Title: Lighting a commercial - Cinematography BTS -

Hello, welcome back to another video. My name is Fivos, and today I'm going to talk about this commercial that I shot as a DP.
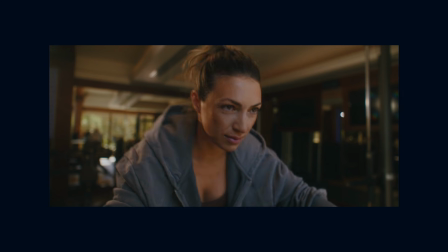0:08 This video will focus on some of the lighting and camera gear I used to shoot it. If you are interested though in a director's POV, check out the description and watch Sava's video about it.
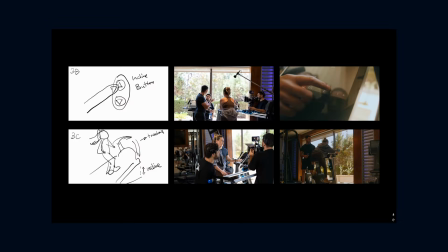0:23 He goes through all the decisions he made and breaks down his approach as a director. Okay, let's go. For this commercial, we planned it to shoot chronologically, following the continuity of the script.
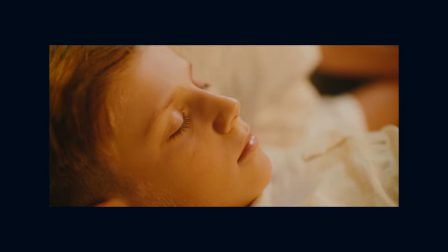0:37 The character's day begins early in the morning and finishes late at night. This gave me some opportunity to either maintain or intentionally break the lighting continuity between the scenes.
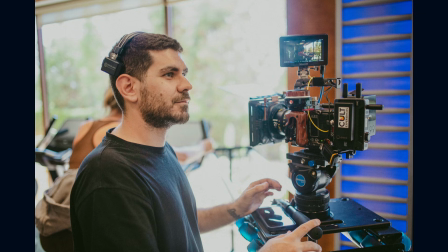0:49 My camera gear was a red Komodo, paired with a set of Dizio film lenses ranging from 12 to 75mm.
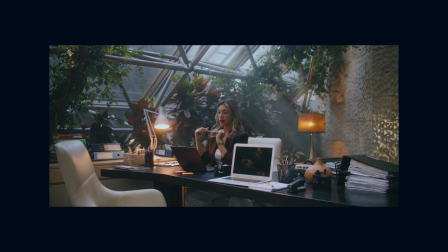0:58 Our first scene takes place in the character's office. Fun fact, this wasn't actually an office.
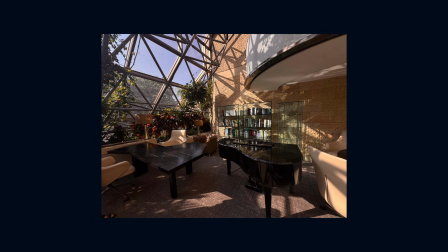1:06 It was a lounge area inside a hotel that we scouted earlier in the week.
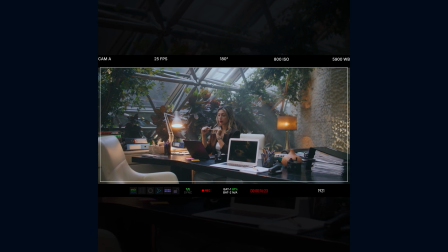1:10 We moved some furniture around and dressed it to make it look like it was an office, basically.
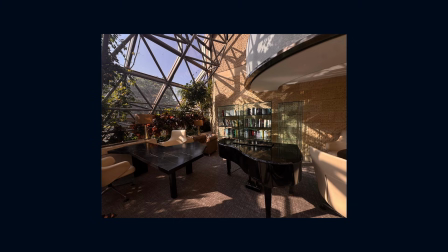1:17 I specifically chose this location because of the massive glass window, which was going to act as my key light. As you can see from these backstage photos, we didn't use much lighting gear. We only used like a 600 to boost the ambient lighting coming from the window.
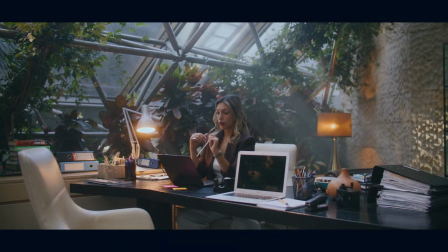1:34 And then we added some practicals on the desk, like lamps to create contrast and warmer colors. The haze, by the way, which I'll most likely never use again, was the biggest problem because using haze in a large space, it disappears very fast, so you have to keep track of it.
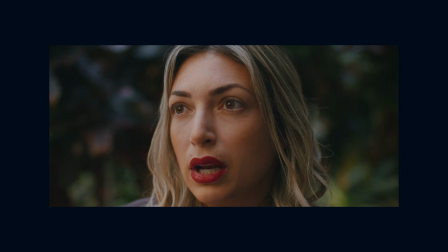1:55 For these two shots, I used a 35mm for the establishing shot and a 50mm for the close-ups later on.
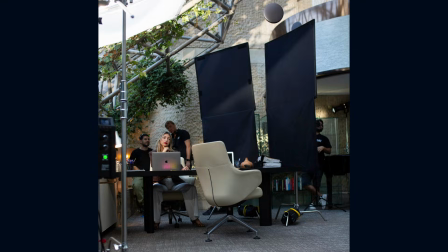2:03 I added a negative fill as well as a butterfly on the opposite side of the character to increase the contrast.
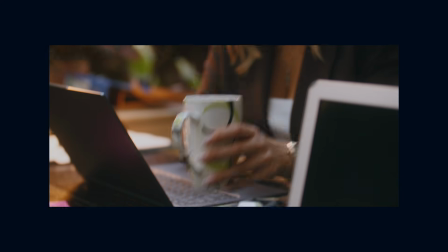2:09 Since this was a very large space, light was bouncing everywhere. You can also see some light coming from this side. This was a 300C, which we added later to give the texture on the wall a slight boost. Our second scene was the gym. Because time is the enemy on almost every shoot, I chose to use the large windows as my key lights.
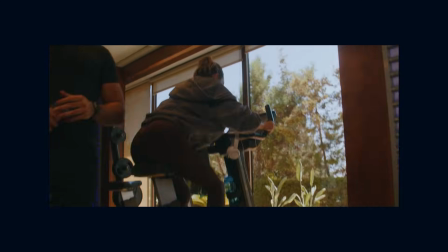2:36 Here, the character is exercising on a bicycle, while positioned in front of the window.
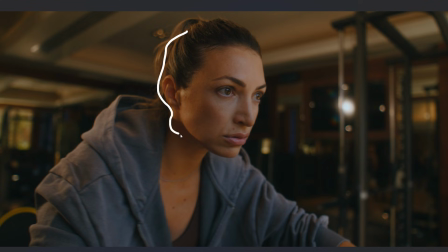2:42 The rim light you see on the back of her head and the neck is coming from the 300C again, which you can also see in the frame. Normally, I wouldn't want such large light source appearing in the shot,
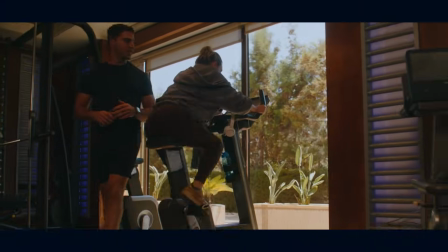2:57 but since this was a very quick scene and the gym already had ceiling spotlights that I couldn't turn off, I decided to leave them in the frame. Now that I'm revisiting this shoot, I've noticed that I only used a couple of lights on each scene. I find that interesting because it shows that when you have a good script and a strong acting and effective pacing, you don't need a lot of lighting to make a scene work. Production design and cinematography work extremely well together. Here in the supermarket, I used an F22C on a boom stand positioned into the next aisle.
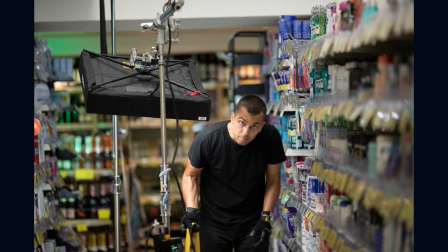3:40 It helped lift some of the shadows on the character.
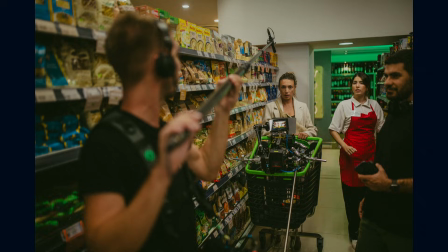3:44 For the background light, we used an aperture infinibar set to a green color, as you can see. But the real star of the scene was the camera rig my gaffer built and attached it on the shopping cart.
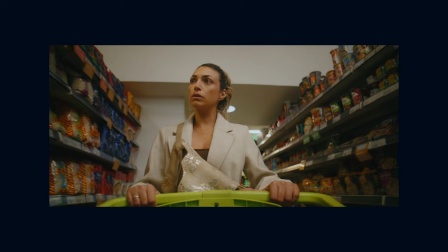3:59 This gave an interesting angle with the lines from the tops of the shelves leading directly towards the character.